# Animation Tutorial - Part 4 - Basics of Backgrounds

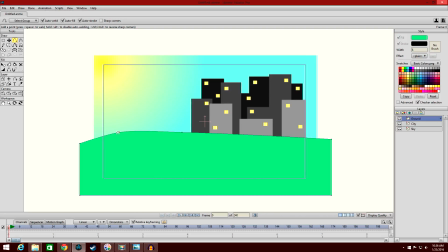okay, okay so hopefully you're getting the idea, hopefully you're getting the idea, and then let's, and actually I want this to be darker but But before I get into that, I'm going to create a second one of these,
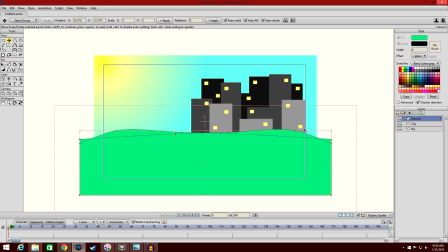flip it around, make it significantly smaller, put it right about here, but we want this to come up above that,
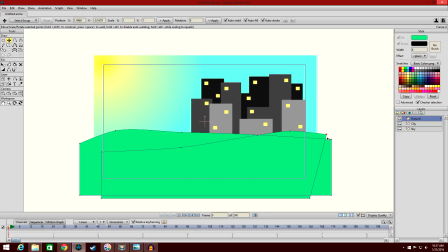like this, alright, alright, I'm just trying to create the depth of field with these valleys,
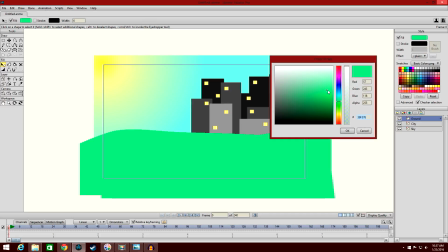and make this one in the back a darker color.
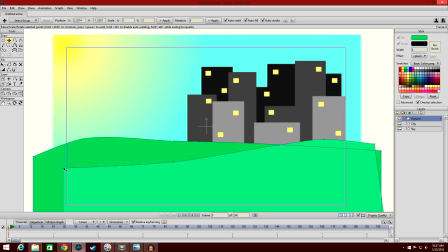okay and now hopefully you see now you have like now you're starting to I hope you're starting to understand so with the scene there's a lot of
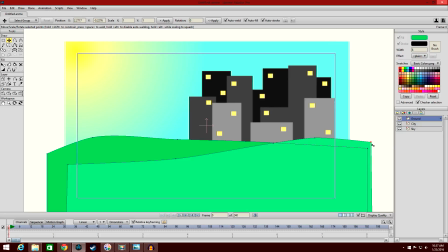depth of field and that's what I'm trying to get trying to get at again just very minimalist but we're creating depth of field you have the little city here and you have the depth of field for the city because the obviously there's not just one one line of buildings,
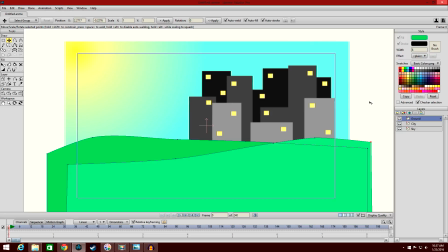which oftentimes I think I've seen that before where people like they draw a city or something like just very basic, like, or maybe they try to be more complicated and maybe they're really good at drawing the buildings or whatnot, but they do the same thing where they have just one line of buildings, but that's not how a city is.
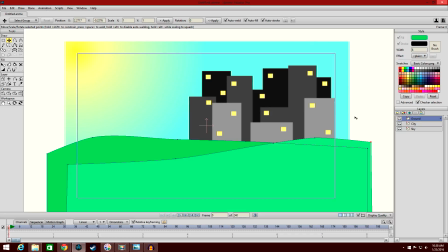They have a bunch of buildings all over the place and some cities have more uniform buildings, but they still have buildings behind other buildings. So you create a depth of field. And with, you know, the valley or the ground or whatever, you have, you know,
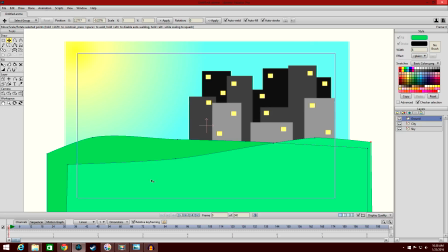sort of hills that come up behind the other hills, and hills that kind of stand in front of it. And so you're creating this depth of field. It's very important that you create that depth of field, because even just a very basic looking minimalist background like this,
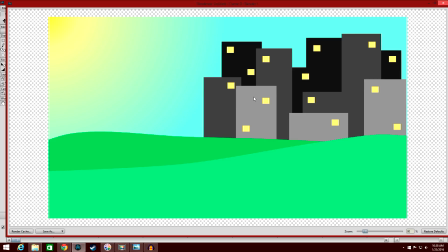we've still managed to create something that looks, you know, it looks like it has depth to it.
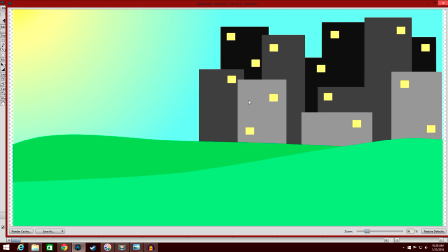It looks like, you know, it's almost like a world.
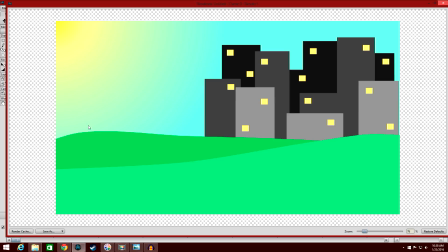Now, these actually, there's a lot of shading elements that you should be working on. Using your gradients, you should have actually like lighting effects where the lighting is brighter on the side facing the sun and then becomes darker as it goes away.
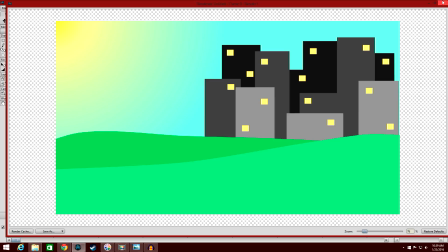But again, just going over very basic, basic stuff.
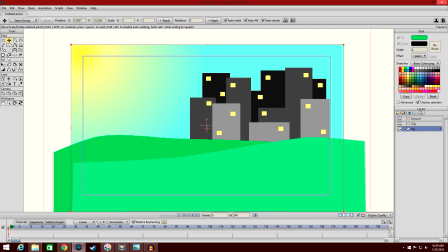And of course, remember, something that a lot of people forget to do when creating like a sky is that there's stuff in the sky. If it's nighttime, there's going to be stars and the moon. If it's daytime, there's going to be the sun and there's going to be clouds.
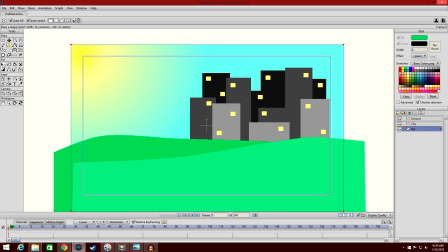Unless for whatever reason, there's just no clouds whatsoever that day which can happen but for the most part most of the time things have clouds that's just the thing that happens and so I'm
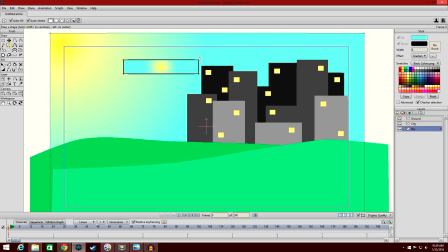just going to show you just gonna make one cloud just one cloud just add a singular cloud technobit it's
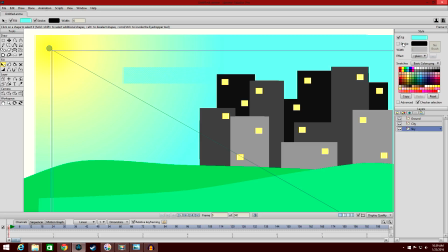using the gradient effect get out of here it's the singular cloud actually we want the stroke the stroke to be a very very light
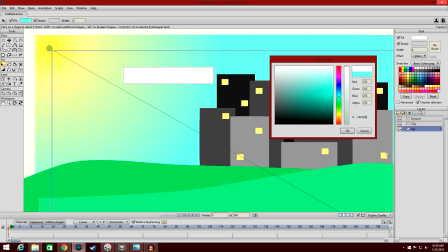grayish color the fill we want that to be a completely white and
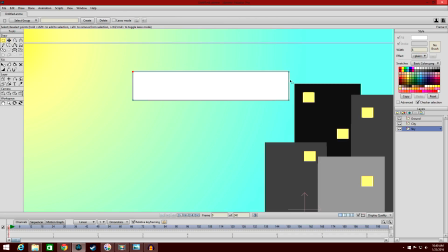hopefully this is making sense I'm just just very simple stuff very
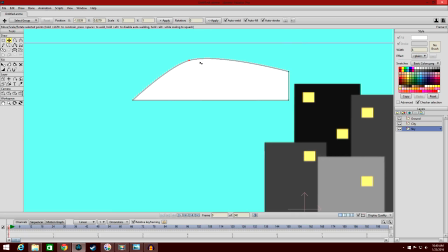simple stuff okay okay like this kind of oops
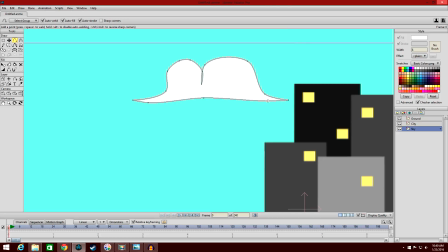my mouse is going a little haywire again that's fine that's fine, it'll smooth itself out.
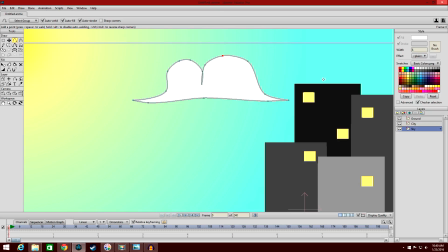Oh, dang nabbit, don't do that to me.